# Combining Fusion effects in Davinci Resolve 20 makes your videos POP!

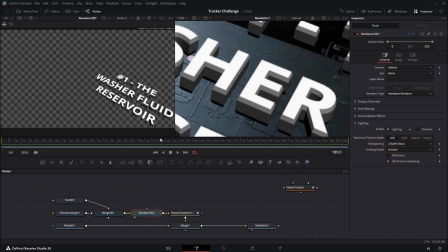243s
And then when it comes to the render 3D node, which I can press one and show you that this is where it outputs it on the frame.
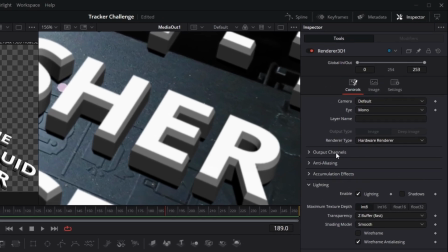252s
We have hardware renderer selected and then lighting is enabled. But the lighting is important because without it, it's going to look like this. Meh, looks like garbage.
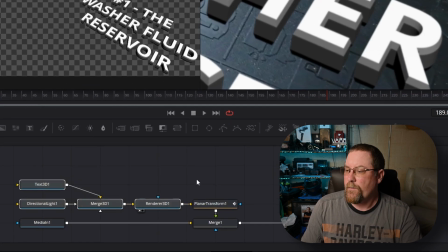262s
Much better with lighting. So all of this runs into the Planar Transform, which then runs into a merge node,
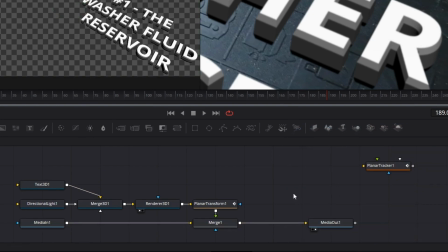269s
which then goes in between our media in one and our media out one, attaching it so that it looks like this.
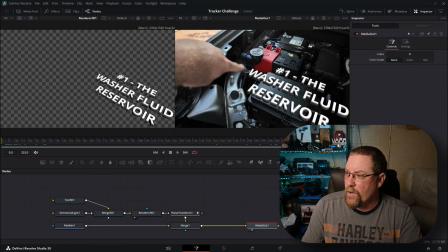276s
And voila, as we scrub through, it's glued on. Now, let's move on to some more clips. They're fun to look at. You can see some of the creative solutions I came up with, but they all utilize the same stuff. So I went into the Fusion page and I literally, let me show you.
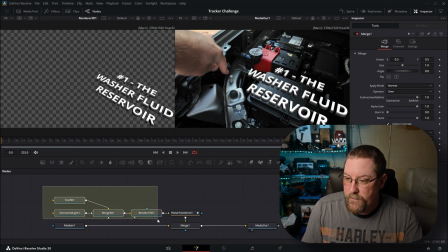295s
I selected these nodes, and I press Control-C to copy,
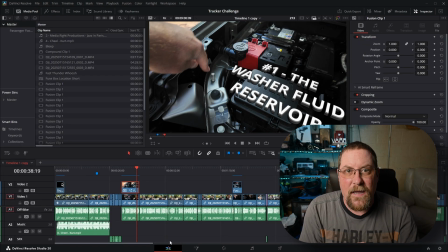300s
and then DaVinci Resolve will put into your computer's clipboard everything it needs to recreate those four nodes in the next Fusion clip. So all I did was copy and paste, basically. The second one got a little bit different.
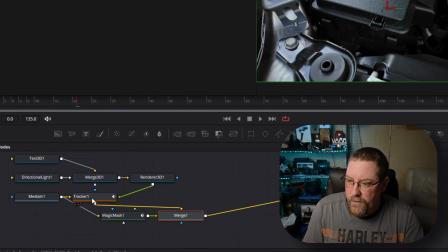314s
It was a little bit hairy. There wasn't anything to track, so I used a regular tracker, and you'll notice that we still have our same four nodes for our text.
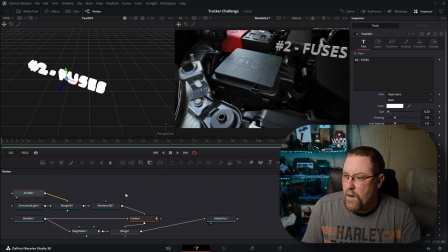322s
And if I click on Text 3D 1, press 1, it's right up there, but it's just a little bit different because this one uses a tracker. And after I did the tracking, operation match move, and then done.
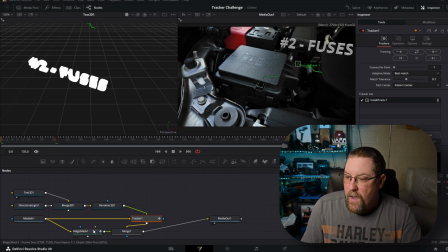336s
It was right there where I needed it to be. And this is where I brought a Magic Mask 1 in.
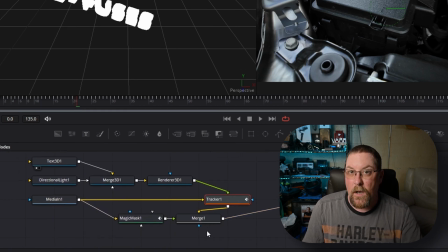342s
I probably did it on the first one, we skipped it. I don't know, go back and look, tell me what I missed.
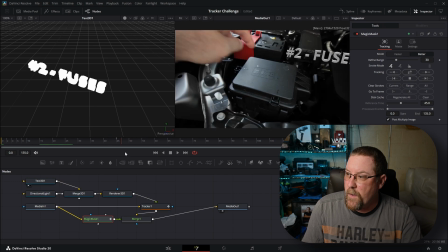347s
But using Magic Mask 1, I was able to come in here and there's a couple of spots where right there,
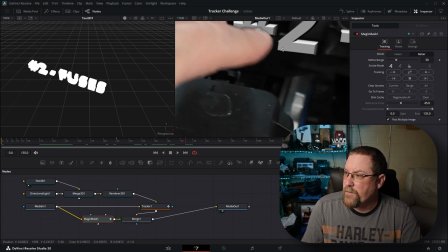354s
you can see that my hand, and I'll zoom in here, my hand gets in front of the text.
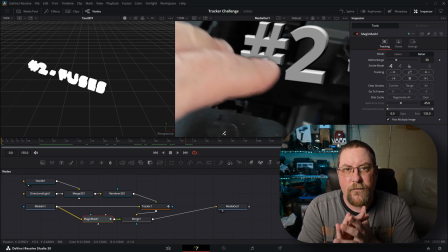360s
And Magic Mask did a wonderful job of just keeping my hand in front of that text, like that text was glued to the part of the engine. So that was solution number two. Solution number three, this one gets really interesting because my camera did a shift of focus. So it went from focusing on the trees in the background to focusing on my hand and back.
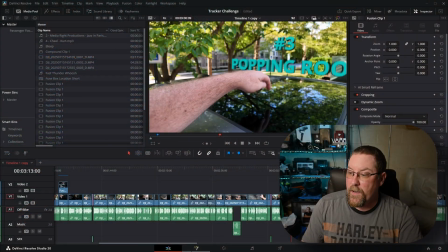382s
So let's take a closer look at this one. This one's a lot of fun.
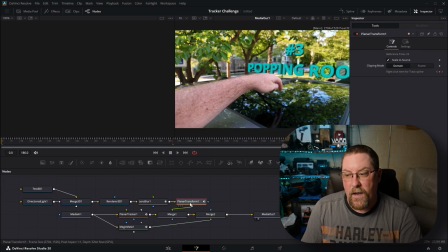386s
This one again uses the planar transform like I explained earlier, and I just left the planar tracker sitting there. It uses the Magic Mask, but it also uses a lens blur node, which I do believe is a studio only feature, but it's really cool because I keyframed it.
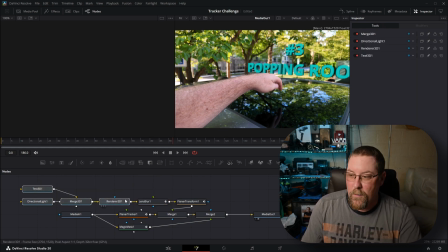401s
So again, we have our four normal texts, except showing this one in the left viewer, I use a light blue, but because of the lighting, it gave it kind of a shadowy look. And since I didn't explain it earlier, if you change the rotational values of your light, this one doesn't do anything,
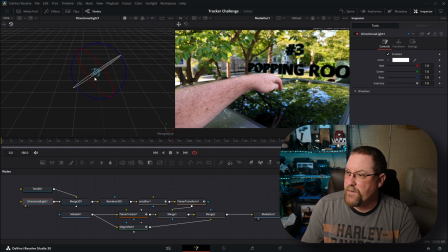420s
but then changing this one, you can see our text goes and does some weird things because I'm using
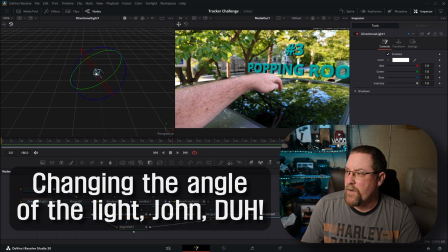429s
different axes of rotation. So anyway, lens blur.
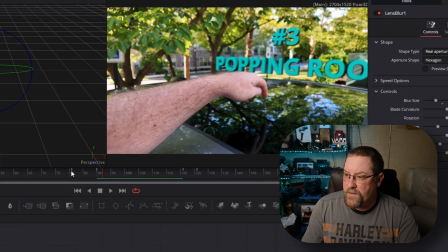433s
So I keyframed it. So what I did was, you'll see these four keyframes right here.
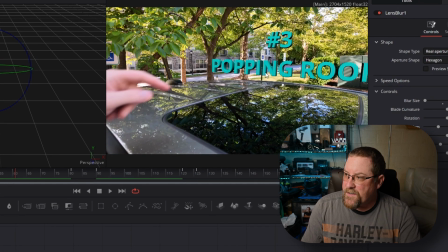437s
I scrubbed through my footage and you'll see that right now the camera is focusing on the background,
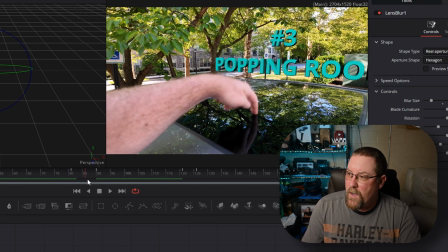443s
but then right about here, it's going to start focusing on my arm. And you'll notice that by this frame, now my arm is sharp and the background is blurry.
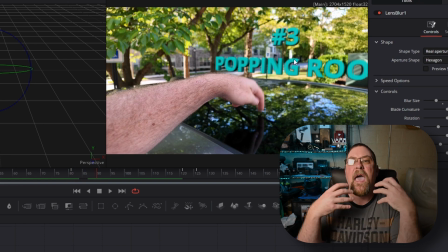451s
Well, to sell the effect, you want to add that lens blur in. So let's take a look at that.
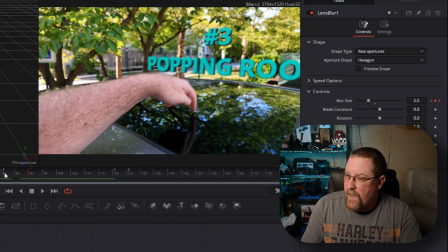457s
With lens blur one selected, you'll see that my blur size is 2.5. And then over here at this first keyframe, it's 0. And if you want to set a keyframe, just click on this icon here or click it again.
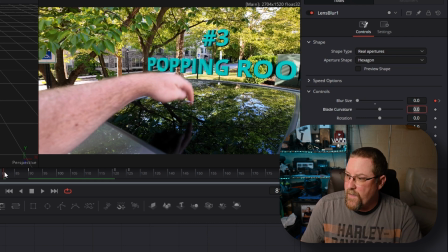470s
And since I'm still here, I'll reset that keyframe so that it goes from sharp to a little bit blurry. And you can drag the blur size up and down to match the blur, the bokeh of your camera.
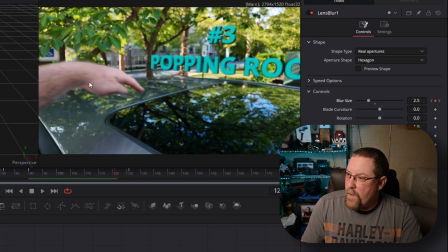484s
Control Z to undo. And then right about here is where the camera's focus shifts from my arm back to the background.